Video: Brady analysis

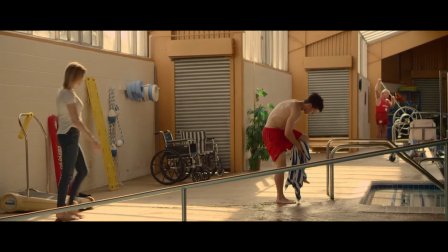4:20 So now I found this shot specifically interesting as it's used a long shot here where we can barely hear the dialogue,
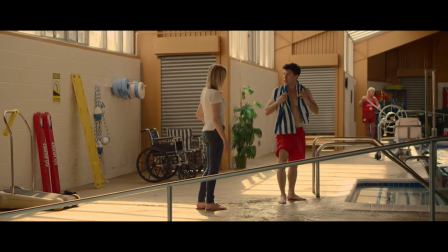4:26 so a lot of the narrative technique relies on the acting here between the two of them so that we know what's going on.
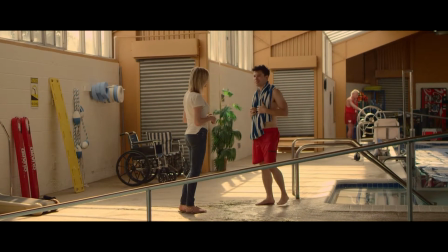4:32 So obviously she hands over a note to him,
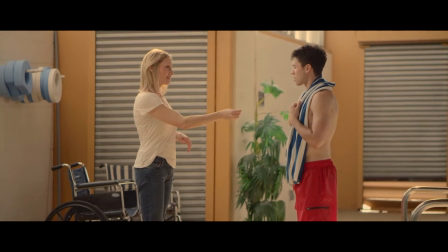4:35 and we have to sort of we have to see his reaction to see what it is and what it's about, because we can barely hear the dialogue at this point.
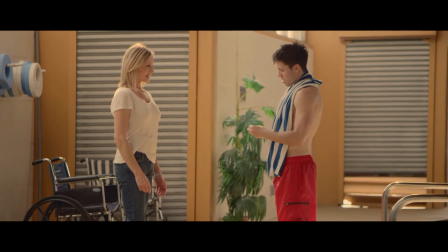4:42 The thing is though, the ambient sounds of him like walking away later on, you'll hear in a minute, are a lot louder.
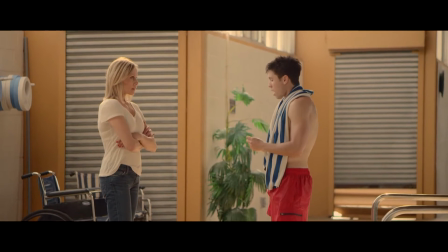4:50 So I don't know if that was done intentionally so that the viewers would find out from the acting more over the instead of the dialogue, or
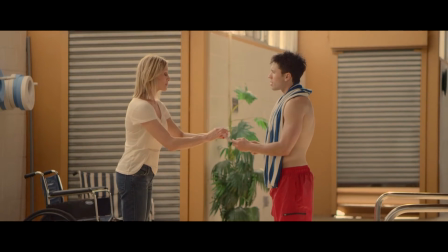4:59 if this was just an issue with recording the sound, because the footsteps are significantly louder.
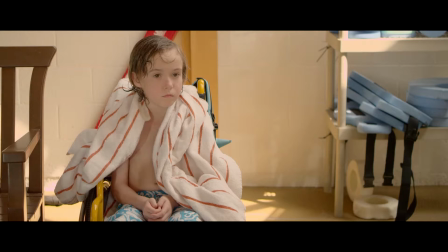5:06 What I'd lean towards is the first one, where they've made sure that the dialogue is quiet so we can't tell.
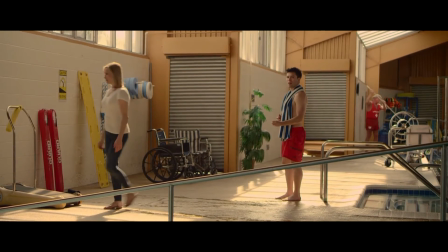5:11 She'll hear now.
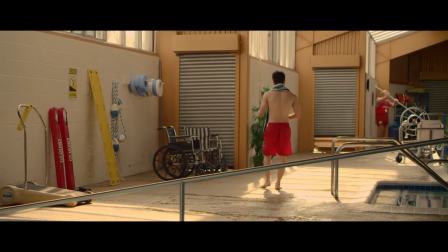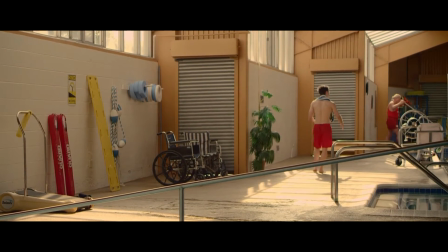5:19 So as you just heard there, the footsteps are a lot louder,
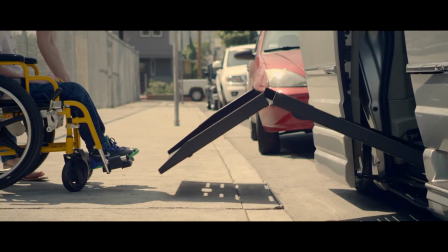5:22 so that's why I was contemplating whether that's a mistake or that's done intentionally so that we don't know the
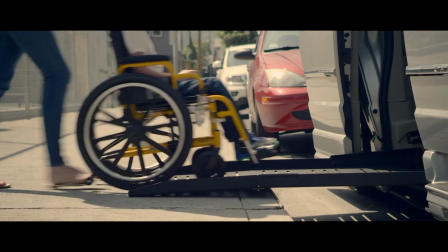5:29 specifics of what she said and what he's saying, because the dialogue has, you know, been made quieter.
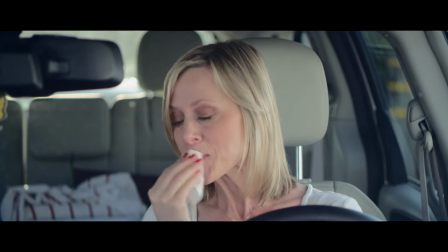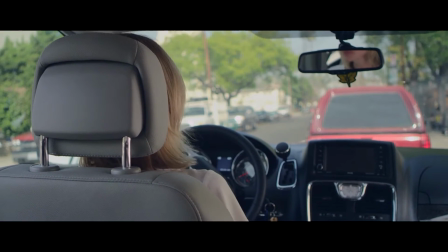5:42 So now the mum starts to break down, obviously, in the car, which adds even more emotion to this drama.
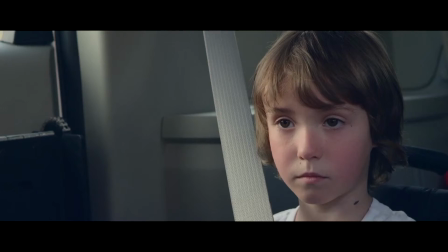5:48 We can tell that she's lonely, and she clearly loved the man, and she feels that she's also, like,
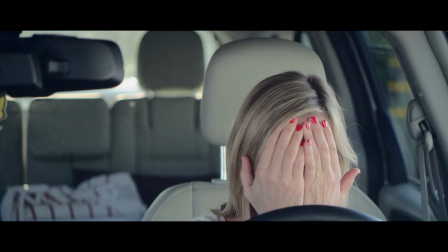5:53 she's messed this up, not just for herself, but for the kid, obviously, because he's now gonna,
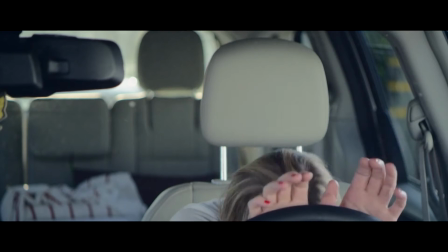5:58 the man in the swimming pool is now gonna have to deal with the fact that it's
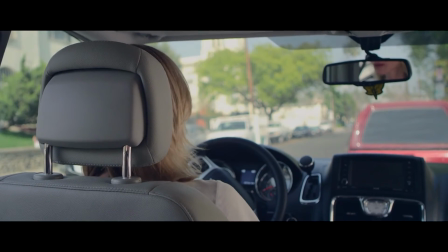6:02 her kid that he's, you know, dealing with, and she obviously loved him, and he turned her down.
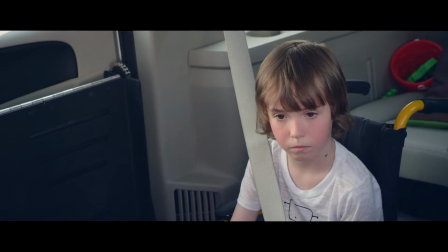6:07 So that sort of makes things a bit awkward for what she would do in the future.
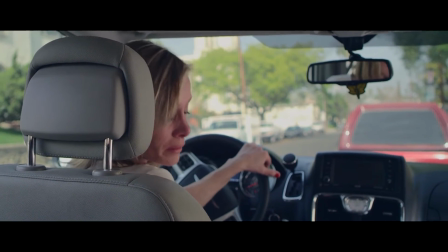6:13 Brady's attempts to comfort the mum just completely emotion driven,
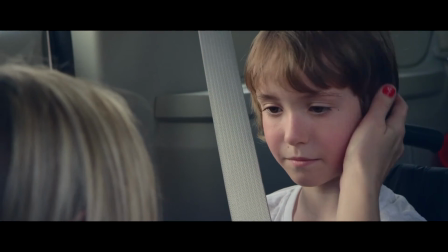6:19 and it was something that I found really sweet, that he would obviously care that much for his mother, who cares so much for him as well,
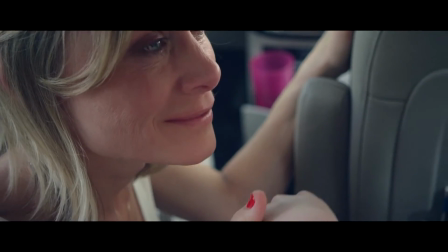6:24 and that comes across really well with the close-up reverse shot that they use.
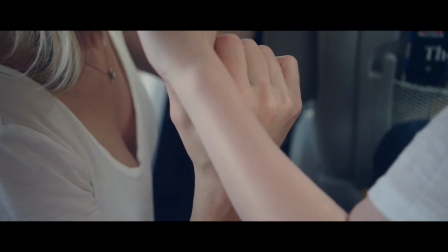6:29 The close-up shot reverse shot just shows the love and affection between the two,
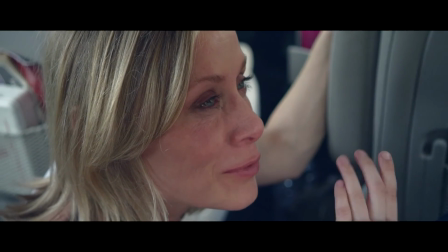6:34 and it sort of makes her feel better knowing that she's obviously got an amazing son like Brady, who will care for her and always look out for her.
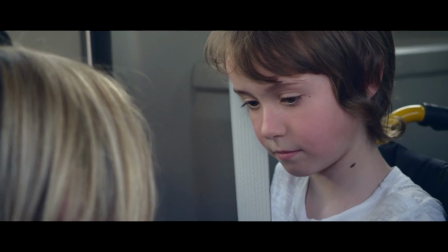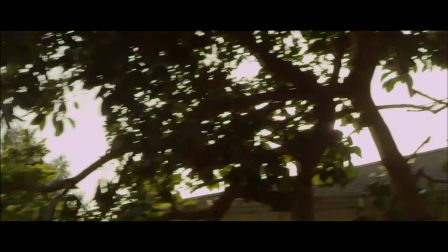6:47 And obviously now this is a shot that I really like, where obviously you have the glare of the sun,
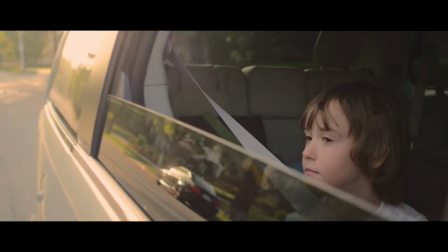6:52 and this is used often in a lot of different short films just because of how impressive they can make the shot.
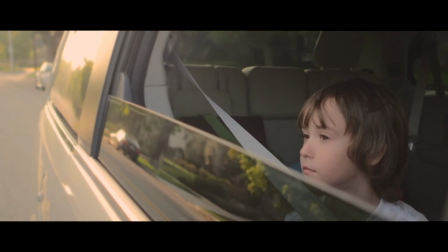6:57 You can see the reflection of everything on the windscreen there. It's just the whole sun glare is just an often used shot in short films just because of how impressive it can look.
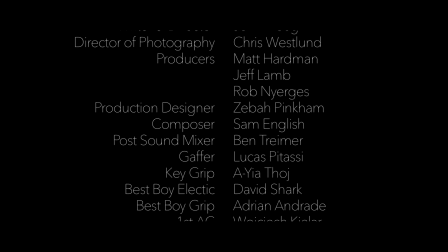7:08 So yeah, that's everything I got for the short film drama called Brady. Conventions would be the romance in this, portrayed with like close-ups mostly. So yeah, thank you for watching.